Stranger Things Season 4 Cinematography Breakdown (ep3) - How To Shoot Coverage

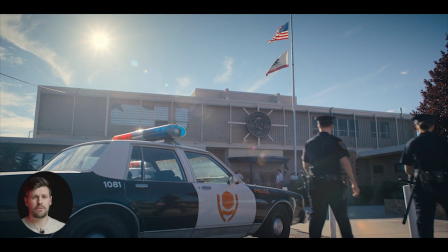2 police officers walking past, and then we have the police station in the background, and we know where we are. One trick I like what they do is they jump straight into a close-up of the subject.
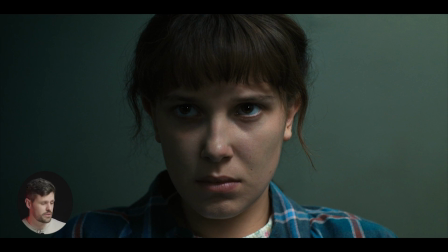Now the audience knows where the characters are. So we jump to this close-up. We don't jump to the wider shot to show everyone here.
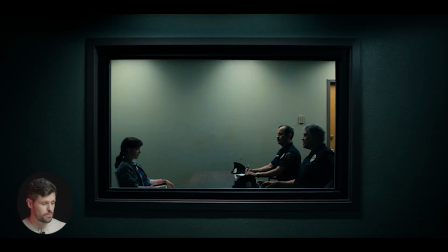We jump to the close-up, and then we jump to this wide shot within the police station, okay? And I really like this because it's a frame within a frame, right? Our frame is whatever we put in the shot and show the audience.
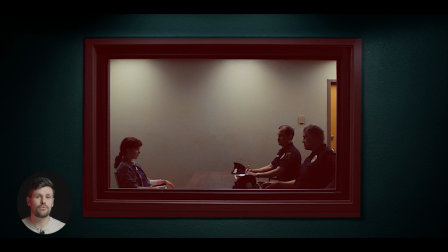And the frame within the frame is this window showing the room that our character is inside of with these 2 police officers.
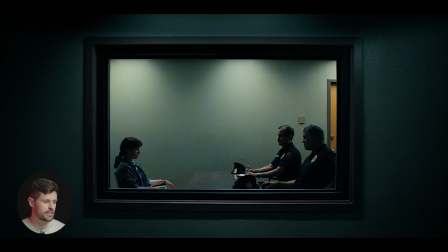And what I really like about here, the lighting setup is quite simple. We've just got kind of a soft backlight, these 3 sort of light sources from right at the back of the room. It's just giving us a light on the characters and lighting a bit of the room.
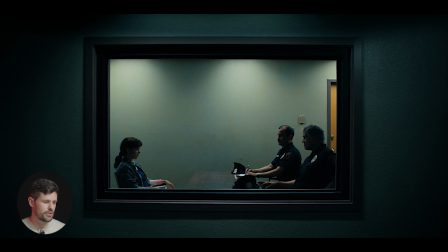And then we also have very soft light around the edge of this window just to illuminate it, and the rest of the image falls into darkness around the sides. A quick little thing as well in regards to audio that I want to point out is the audience's POV is stood outside of this room looking in to the room with our character, right?
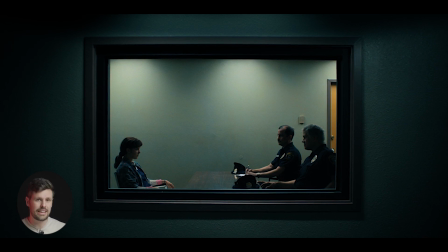The audio they play represents that as well. It sounds like there's a crappy little speaker on the side of this wall somewhere, and we're hearing the audio and this dialogue through that speaker. So here we go.
I'm gonna need you to give me a verbal response. And then when we jump into the room with our characters, the audio flips and replicates that as well.
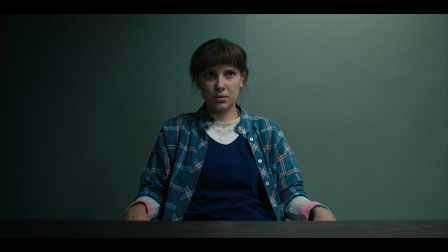So the audio then becomes really clean and warm and full again. No. She doesn't seem that upset about it, does she?
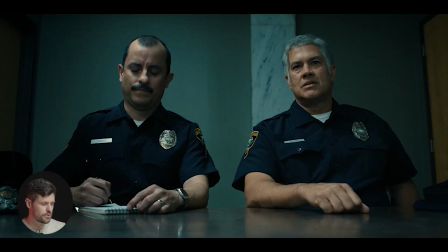Okay, going back to coverage, we go to a single shot of our characters and then we flip to the reverse. Notice how the camera, when we flip to the police officers, the camera is as low as you can get to that table, really making our police officers feel dominant and large and overwhelming to our main character,
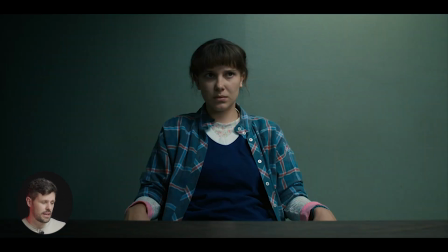11. And then we flip to the single of 11, the character's more on her sort of level, probably a roughly eye level or maybe opposite her sort of chin area, making her feel a lot smaller compared to the police and giving them the effect of intimidation.
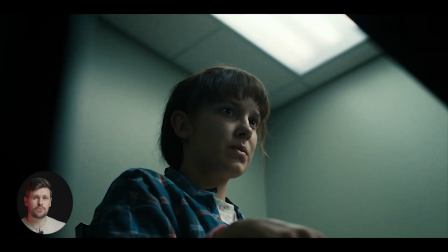Then we cut to a single and a single again. So this next shot is what I was talking about earlier when I said about trying to find creative shots that also help the narrative and give the tone of how our character is feeling. This shot here really represents, I feel like, that she's boxed in, that she's being trapped.
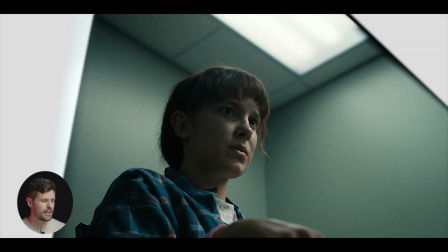Okay, the elements in the foreground, camera left and camera top right, we have the corners of the desk and we're filming her from underneath.
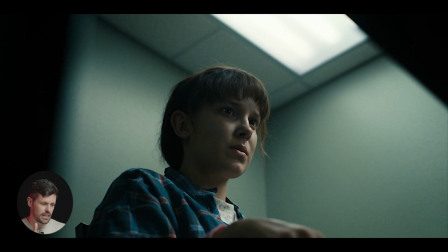She's kind of smaller and like with the edges of the ceiling and the corner of the wall, it almost feels like she's boxed in. And you could film this for the entire scene, but it gives you the opportunity to use it just for this one part of this scene where it's going to have the most effect.
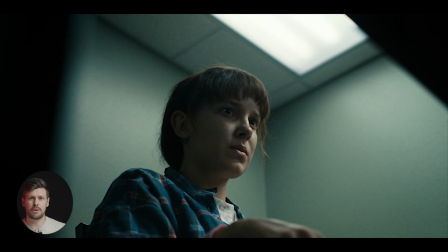And that is maybe when she's being questioned and she maybe feels like her world is sort of closing in around her. And this, again, is what cinematography is about. It's about the image representing how the character is feeling or helping tell the story visually. Okay, so that is it for our scenes breakdown in this episode. I hope you enjoyed that. If you haven't seen the others, please go back and watch those. I've already done episode 1 and 2. This is number 3 and 4 will be coming out soon. I hope you enjoy. Take care and I'll see you soon.